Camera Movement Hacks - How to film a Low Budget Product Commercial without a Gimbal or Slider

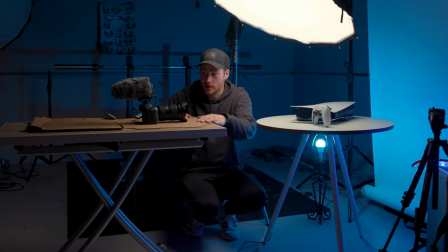Okay, I'm sure a lot of you guys already know where this is going, but what we're gonna do is we're gonna slide this nice and smooth close up, moving from closer to the product to a little bit further away to add a little bit of dynamic movement to the shot.
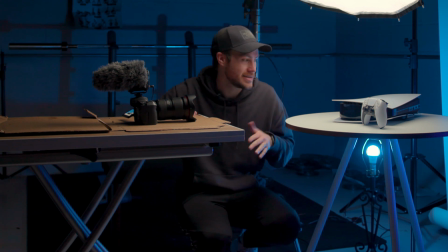Instead of like if you had a slider or something like that, sometimes you don't need it.
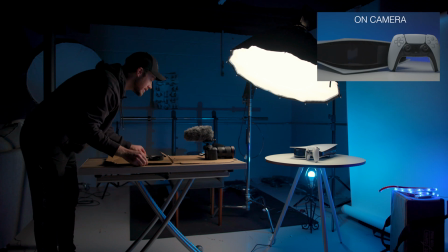So we are rolling, and I'm just gonna go,
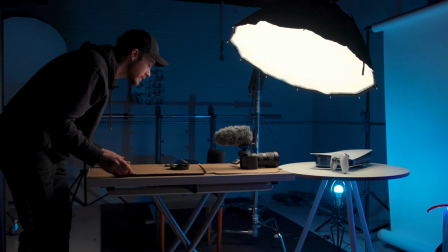I think I need to put it closer. Yeah, looks good.
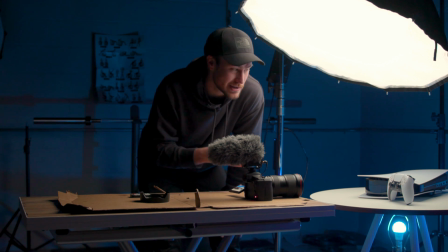So a quick tip about movement is if you get a little bit closer and your lens is a little bit wider, you can move just a little bit and it looks like you're moving a lot more. So I'm gonna try that again.
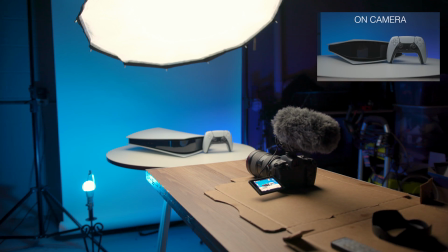I think we got it. All right, so as funny as it is, sometimes that's all you need to do. Just add a little bit of movement, and we can always add in a little bit of keyframing or something like that to make it look even more dramatic. But pizza box for the win, so now we're gonna get some more detail shots.
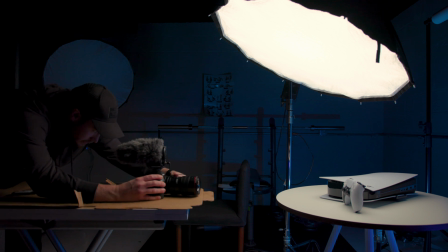Controller, nice, nice, nice, holding it straight.
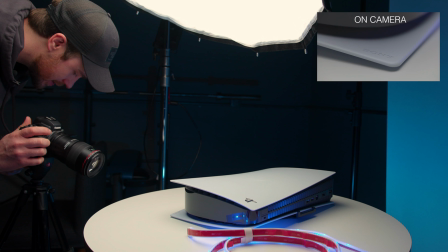If you move your camera, just a little bit at least, the keyframing looks a lot more realistic.
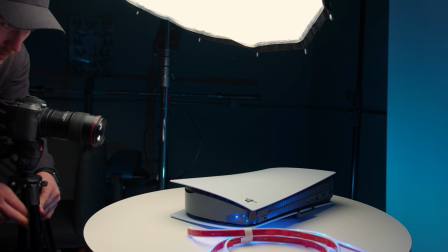All right.
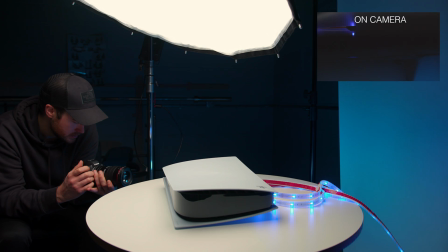This tripod sucks so bad. It'd be like we're going through the PlayStation or something. Through black, boom. Maybe I can fill in the frame completely.
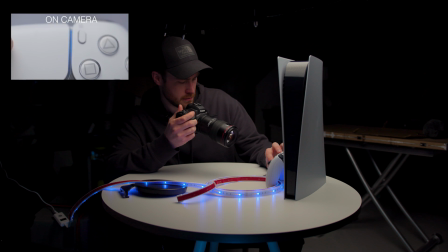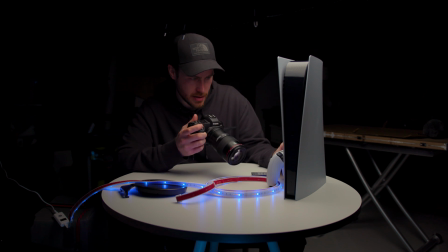Wasn't meant to be. Wasn't meant to be. It's always good to dust things off.
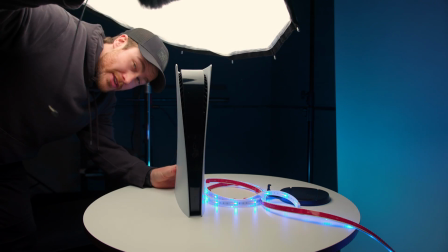So, you know, good thing I got this duster in hand.
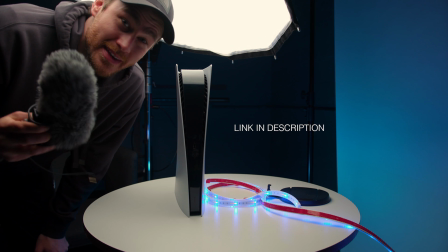Works pretty good. You can get this duster. I've got the link down below.
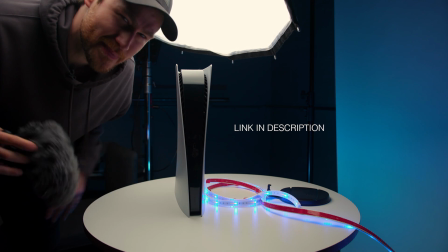It's not as good as a Swiffer, but you know, it fits in your camera bag a little easier. This is pretty much how I do a lot of my B-roll for my YouTube videos. I know I have a lot of equipment. I have a slider and all that stuff. I tried using it at first, but it just takes like way too long, and I can do a lot of the same stuff handheld way quicker. So why use it? I don't know. So next we're gonna do the do the thing with the pressure washer wheel.
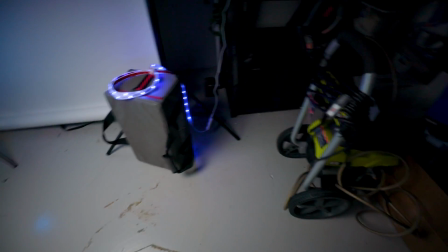All right, so the goal is to put
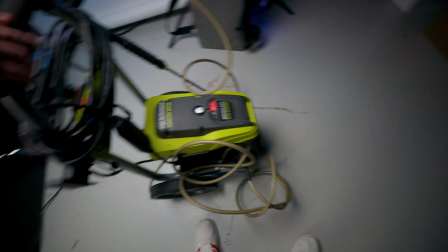this over here into the set and flip it on its side, and we're gonna use the wheel as like a spinny surface.
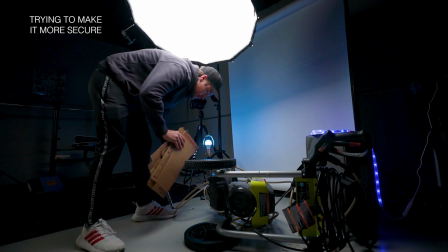So
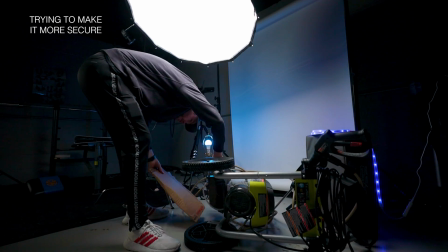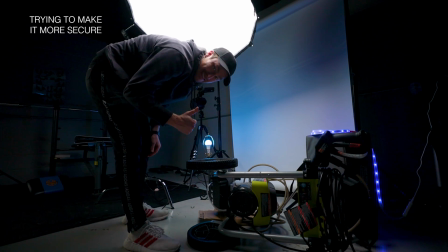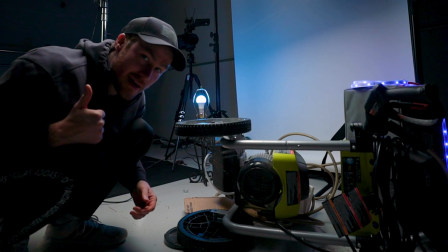a lot better.
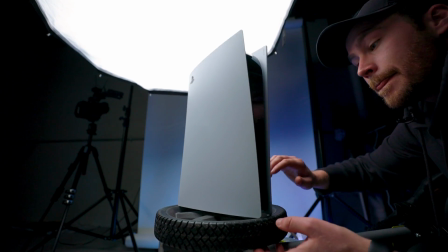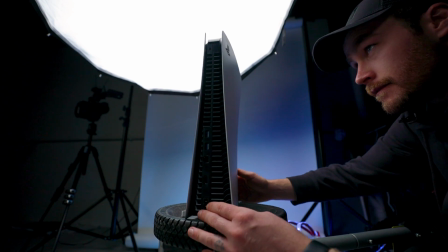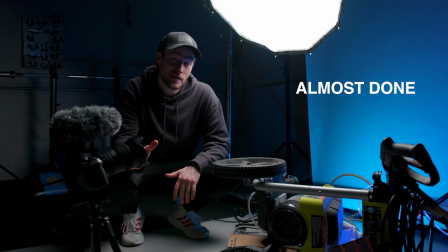Okay, so the goal now is to set up my camera low on the tripod, looking up at the PlayStation while it spins. So we can just have a cool little spinning shot. It should be sick.
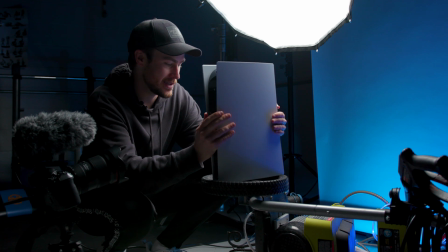It's not totally balanced, but it feels pretty good. I'm just gonna slowly go like this, and I'll be ready. Ooh. I'll be ready if it does get wobbly. Okay.
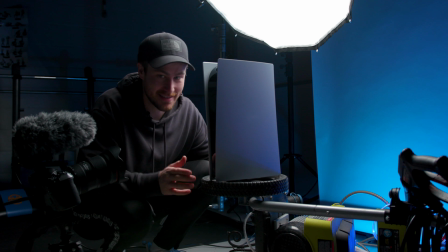Oh gosh. Okay, I gotta set up this camera.
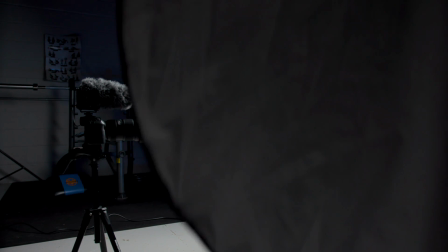So I added in this.
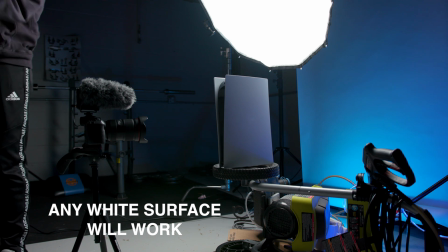Okay, so you can see without it and with it.
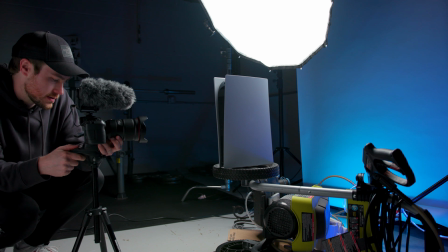Ooh, wow. Yeah, that looks great on here.